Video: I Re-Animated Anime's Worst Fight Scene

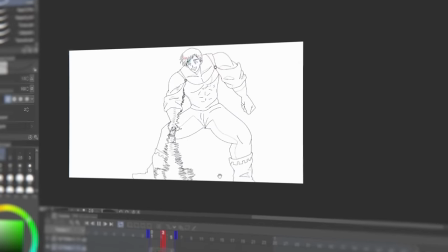This was pretty lazy on my part, I'm not going to lie, but I was pretty drained up at this point, so please cut me some slack.
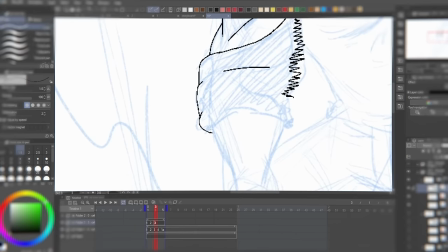I also added some smears to make the overall cut look smoother.
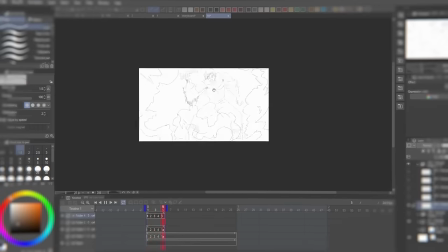Then I animated the smoke and the slashes, and even though I cut some corners during the process of animating this cut, it still gets the job done pretty well.
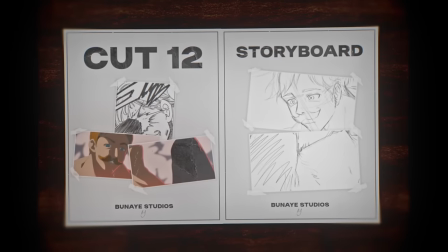Moving on to cut 12, this is a quick shot of Escanor getting kicked in the face by Meliodas after all of his relentless strikes were totally useless.
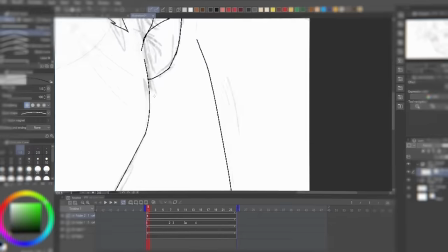This cut was actually really easy to make. It was just one frame of Escanor's face, then a smear of Meliodas's leg,
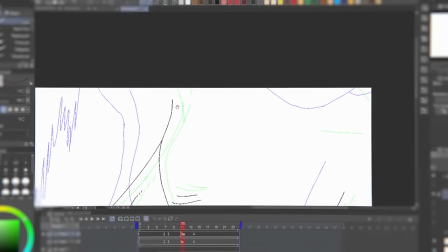which really just is a black blob, and then a couple of frames of Escanor's muscular neck and chest slowly falling back.
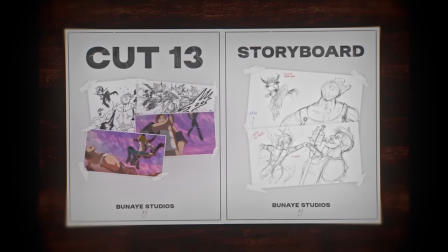I then moved on to cut 13, which in terms of difficulty is in stark contrast to the previous cut.
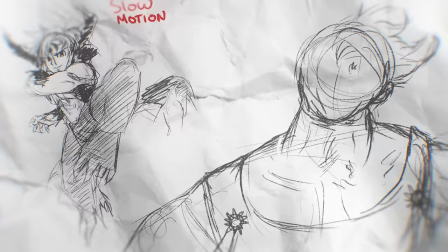My idea for this cut is that it's going to start off with the camera slowly panning up with both of their hair waving, then it's going to turn into a rotation shot where Meliodas strikes Escanor.
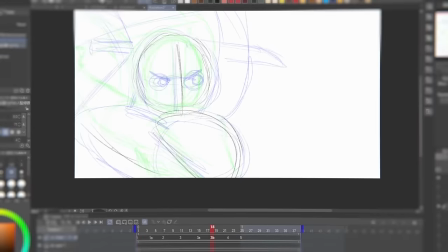I started by doing a rough animation to map out how I wanted the camera movement to flow.
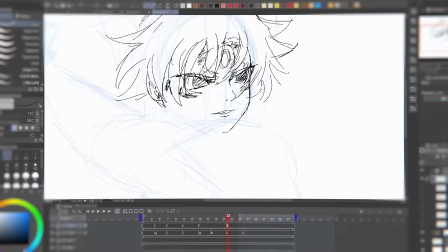After that, I did another pass where I drew Meliodas with more detail, focusing on his face, body, and all that good stuff.
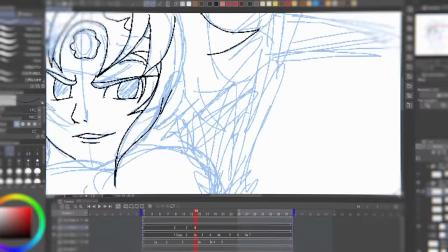Then I moved on to the line art, and after drawing a few frames, a tear legit ran down my face because I absolutely hated how it looked.
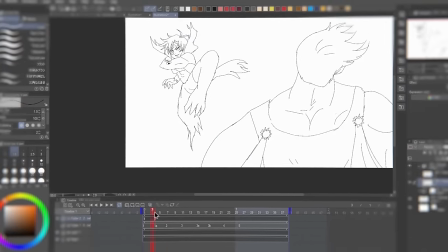The frames had so many inconsistencies, the anatomy was super off, and his face looked dumb as fuck in some drawings. Even though I didn't want to, for my own sanity, I took a long needed break for an entire day to rest my mind and come back stronger than before. No joke, I'm actually at a point where I can't draw a single line because I'm just so totally done. Like I'm so blocked. I can't do anything. So I think it's more productive for me to take a long break and then I can come back whenever I'm feeling better because I feel like I'm going to mess it up.
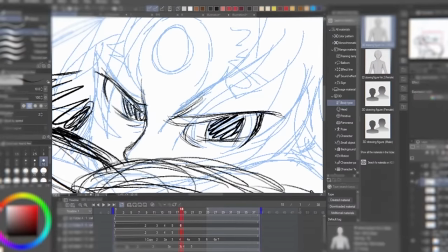After taking a much needed break, I got back to it.
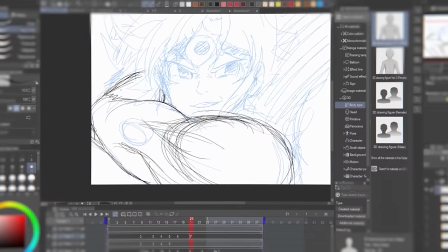I redrew every single frame, adjusted the timing to make the animation look smoother and even added some more frames i was struggling to keep
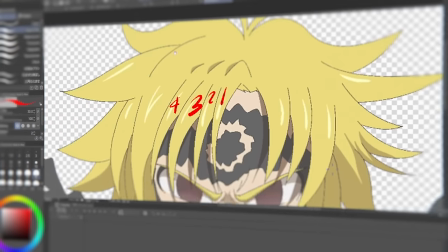the hair consistent across the frame so i grabbed one of my previous frames from a different cut and numbered the hair strands so that when i was drawing meliodas's
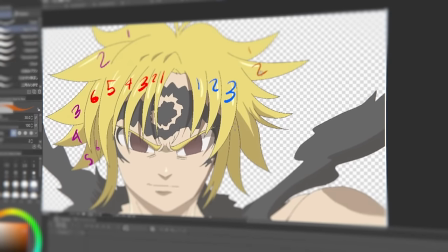hair i could just count how many hair strands he has which was going to help me draw his hair more consistently i had references for the anatomy the
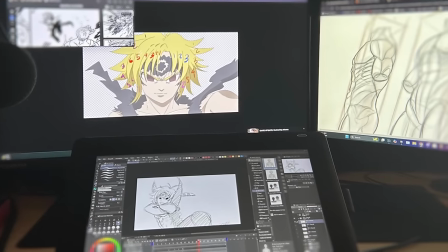manga panel and previous frames up on other monitors to be able to keep the cut consistent i even added a tiny bit of slow motion
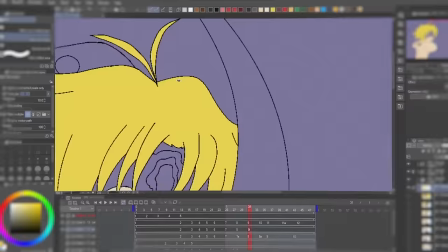follow through for extra polish for a lack of better words this was a ton of work but i pushed through the mental anguish blood sweat and even tears and finally wrapped up this entire cut man i finally finished cut 13 that was actually gonna be the most difficult one so i'm really glad i got that out the way now everything else should be easier theoretically of course i then moved on to cut 14 which is pretty much just meliotis
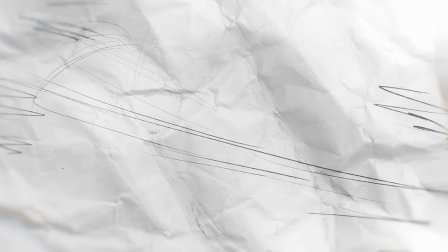falling serving as a transition to the next cut where he legit turns into a tornado this cut wasn't too hard it was actually pretty straightforward in
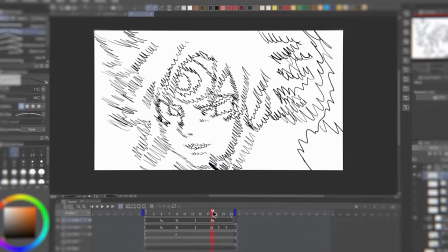order to transition him into the tornado i did a frame where his face is super smeared followed by a couple of frames that are going to transform him into
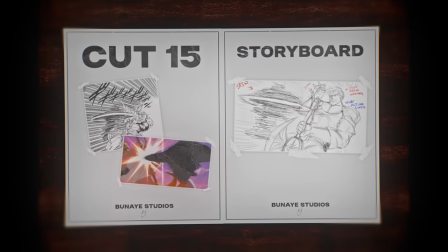this tornado of slashes cut 15 is up next i decided to stick with a manga layout yet again because it really captures the intensity
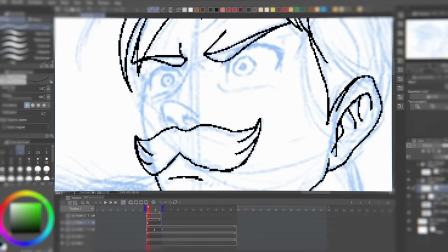of the scene unlike the anime i wanted to emphasize the sheer speed of meliotis spinning while showing eskynor struggle to hold him off to do that i
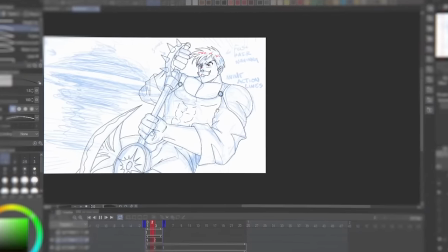created a two frame loop of eskynor struggling to keep up moving his axe back and forth meliotis was animated in ones to showcase his speed later
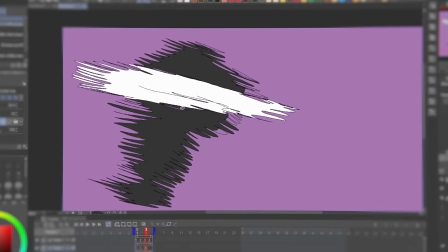on in after effects i'll add some directional blur to meliotis to make it look even better after that i colored it in added the shading and moved on to
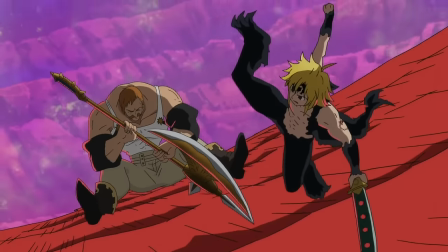the final animation cut cut 16. this cut looks hilarious in the anime i'm not really quite sure how this ended up happening but either
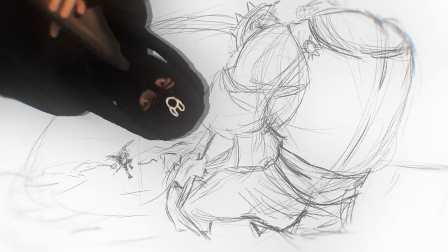way i think a cut like this should happen pretty quickly so i'm gonna start it off with meliotis still being a tornado in which i'm
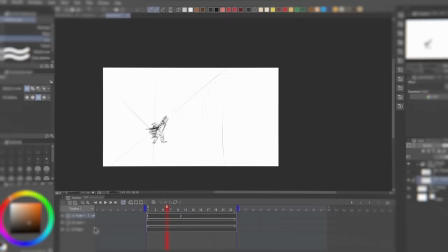just gonna reuse the animation from the previous cut because there really is no point in doing all that again i already did it so i just got straight
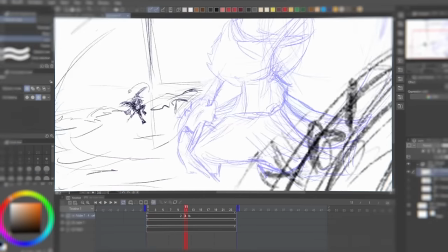to animating eskynor up until So Meliodas breaks out of the tornado and launches him off. I thought this frame came out really, really nice.
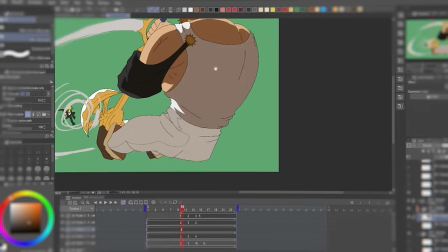And it kind of sucked because it's only going to be shown for like a millisecond in the final product. So I'll just leave it up on the screen so that we can appreciate it together.
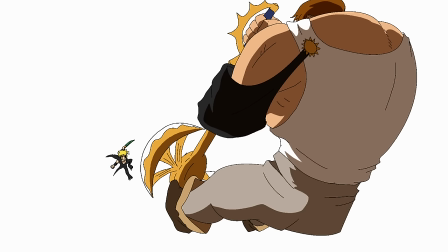By the way, if you've made it this far, comment something like pink horse in the comment section.
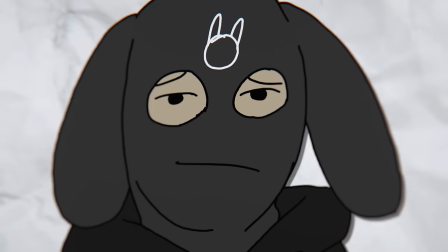So that all the fake frauds that skipped to the end of the video to watch the animation can be extremely confused. I finished up this cut by adding a couple of frames of this white transparent pod. This white transparent shockwave to showcase speed. And just like that, I finished the animation after three weeks of work. Now I got to do all the backgrounds, the compositing, audio and putting everything together.